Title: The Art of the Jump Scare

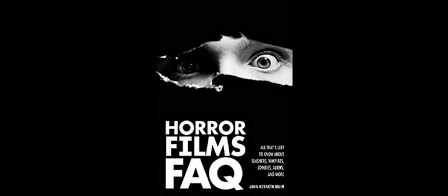0:03 In John Muir's book Horror Films FAQ, he lists the 3 ways the best horror movies scare their audience.
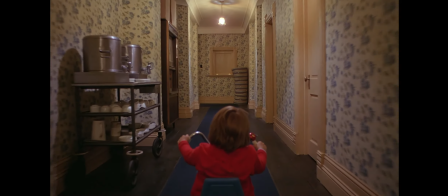0:09 These include addressing timely subject matters, the way the directors frame their shots, and by using the jump scare.
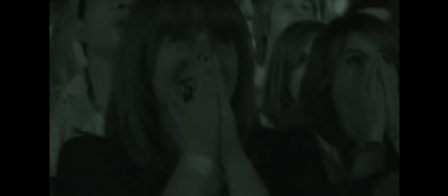0:16 We've all experienced it when we've been watching a film, there's been complete silence, and then suddenly something comes out of nowhere and makes us jump. It's the most basic trick in a horror movie rulebook, created in order to make the audience scream and jump out of their seats.
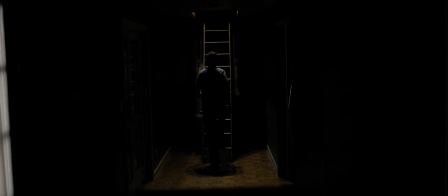0:29 Writer of the film Sinister described a good jump scare being like a magic trick.
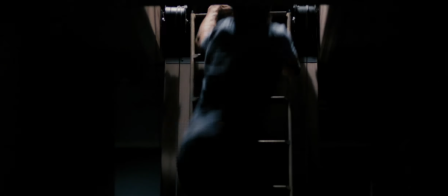0:34 They try to distract you and then suddenly throw something at you. Commonly, jump scares follow a very basic formula.
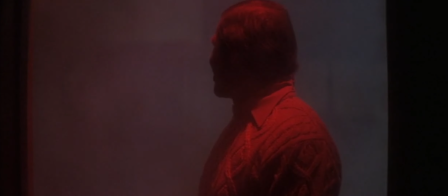0:40 There's a strong sense of atmosphere as a character slowly investigates a scene,
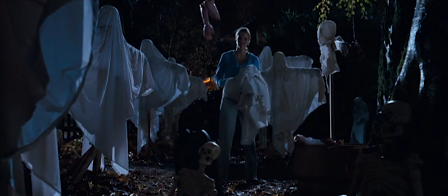0:44 everything starts to become silent as the characters and audience believe that they're safe, and when the tension reaches its crescendo, something jumps out.
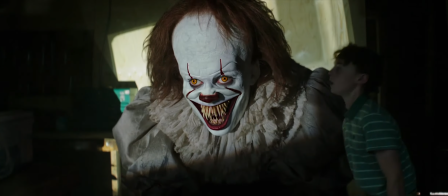0:51 Jump scares weren't always a trope of horror movies and wouldn't start to be used until the 60s following the stair scene in Psycho.
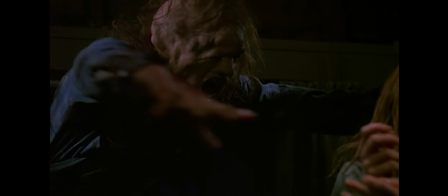0:58 In the 80s, jump scares started to become huge in horror with the rise of slasher movies.
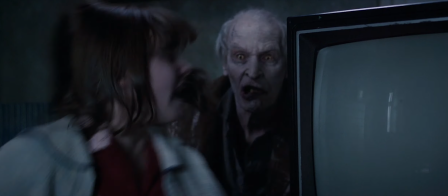1:02 And that's what's led to today's landscape of horror movies being completely filled with these jump scares.
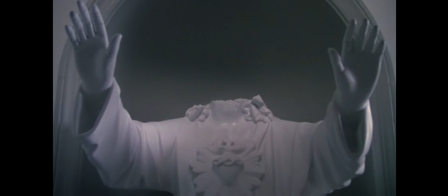1:11 There are many ways that you can use jump scares in the movie, some of which can be very effective and others can end up being quite lazy.
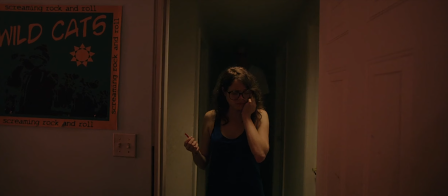1:19 Since it's the easiest way to scare the audience, many directors choose to use it sparingly in place of atmosphere and tension,
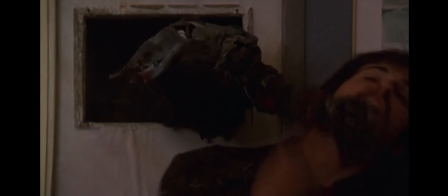1:25 something that many pre-80s horror movies used effectively. There are traditional ways to use the jump scare, and then there are other ways that leave very mixed results.
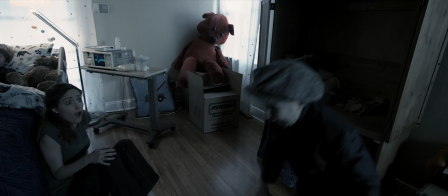1:34 The film Insidious and its subsequent sequels are prime examples of what Mark Kermode calls cattle prod cinema,
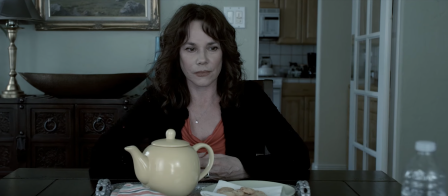1:40 films that rely heavily on jump scares to scare their audience. The most effective of these jump scares is the now famous Face of Fire scene.
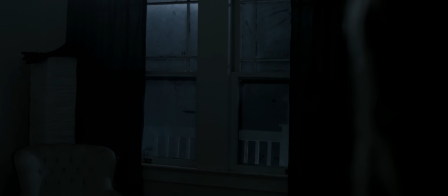1:48 At this point of the film, basically any time a jump scare has happened, it's been at night time.
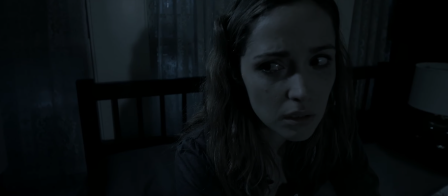1:52 The film has a large emphasis on lucid dreams and focuses on characters being attacked by demons that can only attack while on this plane.
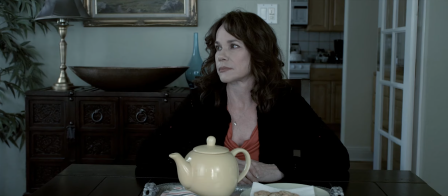1:59 In this scene, we are shown 3 characters talking during the daytime. We instantly let our guard down because at this point, most of the horror has happened at night.
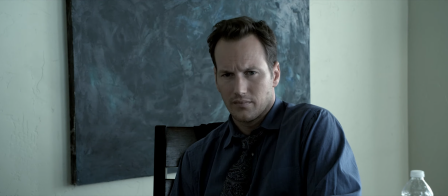2:07 While a character describes her dream, we are surrounded by the colour blue.
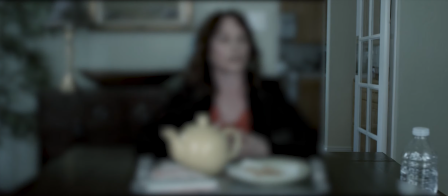2:11 There's a blue painting in the background, the walls are kind of blue, and Patrick Wilson wears a blue shirt.
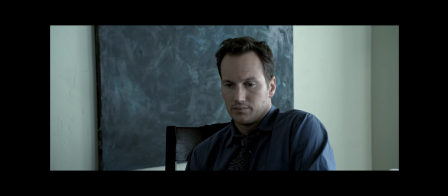2:16 The colour of blue is one that many correlate with peacefulness, so seeing the blue imagery around the place relaxes us and lets us put our guard down.
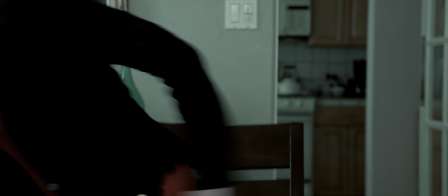2:23 Then out of nowhere the Face of Fire appears. It's an example of the filmmakers making us relax, only to throw something big at us.
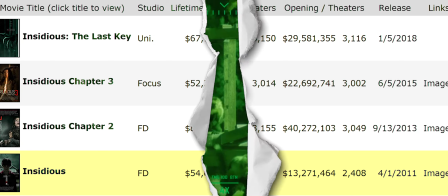2:30 The success of the Insidious movies led to a whole series of imitators who would have no suspense and throw in jump scares everywhere. But something Insidious director James Wan does differently in his jump scares is where he places the loud bang.
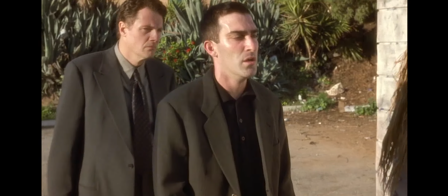2:42 Loud bangs are used in nearly every single jump scare in recent horror movies. The sudden switch from silence to a piercingly loud sound is what causes that jolt. It's used almost too much in more recent movies,
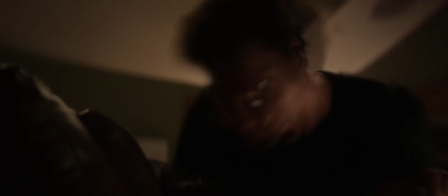2:54 with a lot of movies using the exact same sound effects to the point where it ends up being cheap and incredibly cheesy.
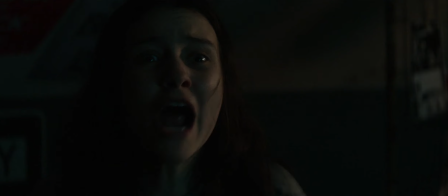3:00 The recent Slender Man movie is a prime example of how to do it incredibly badly to the point where it feels like the director is treating the audience like children.
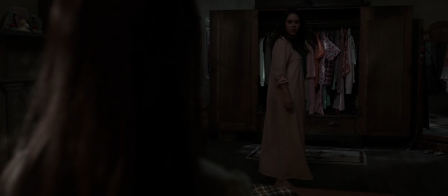3:08 However, an interesting thing that James Wan does is he places the loud noise just after we see the monster.
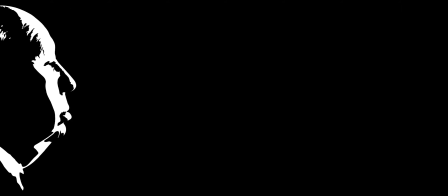3:14 One follows the mantra summed up in a Hitchcock quote, which is, "There is no terror in the bang, only in the anticipation of it."
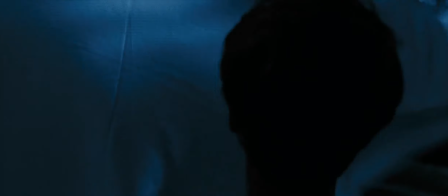3:21 One focuses on the build up to the scare, and many times he shows the disturbing image before the jump scare properly happens.
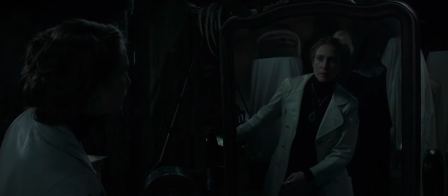3:28 One also puts an emphasis on using silence while building tension. This puts us in the shoes of the characters rather than putting in music or ambient noises after the fact.
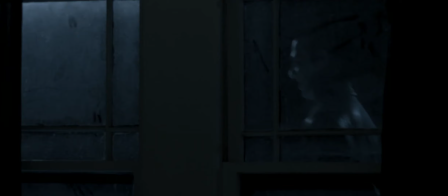3:37 By helping us feel what the character is feeling, the tension leading up to the scare becomes more unbearable,
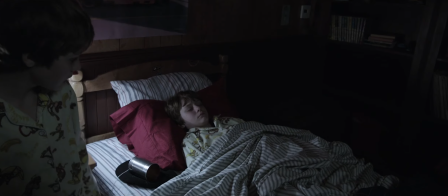3:42 causing that final jump not only to feel more rewarding, but also more effective and heart attack causing.
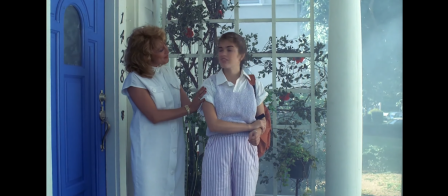3:48 Another great example of using complete silence before the final scare is in the original Nightmare on Elm Street.
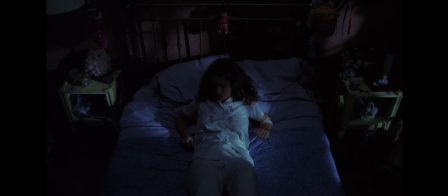3:54 There is a scene where Nancy believes to have failed in pulling Freddy into the real world.
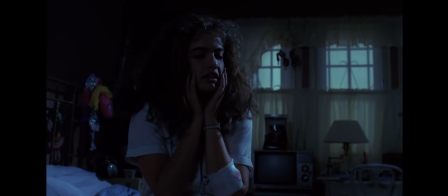3:58 She sits on her bed in complete silence, trying to calm herself down after being attacked in her dream, when suddenly Freddy jumps out of nowhere.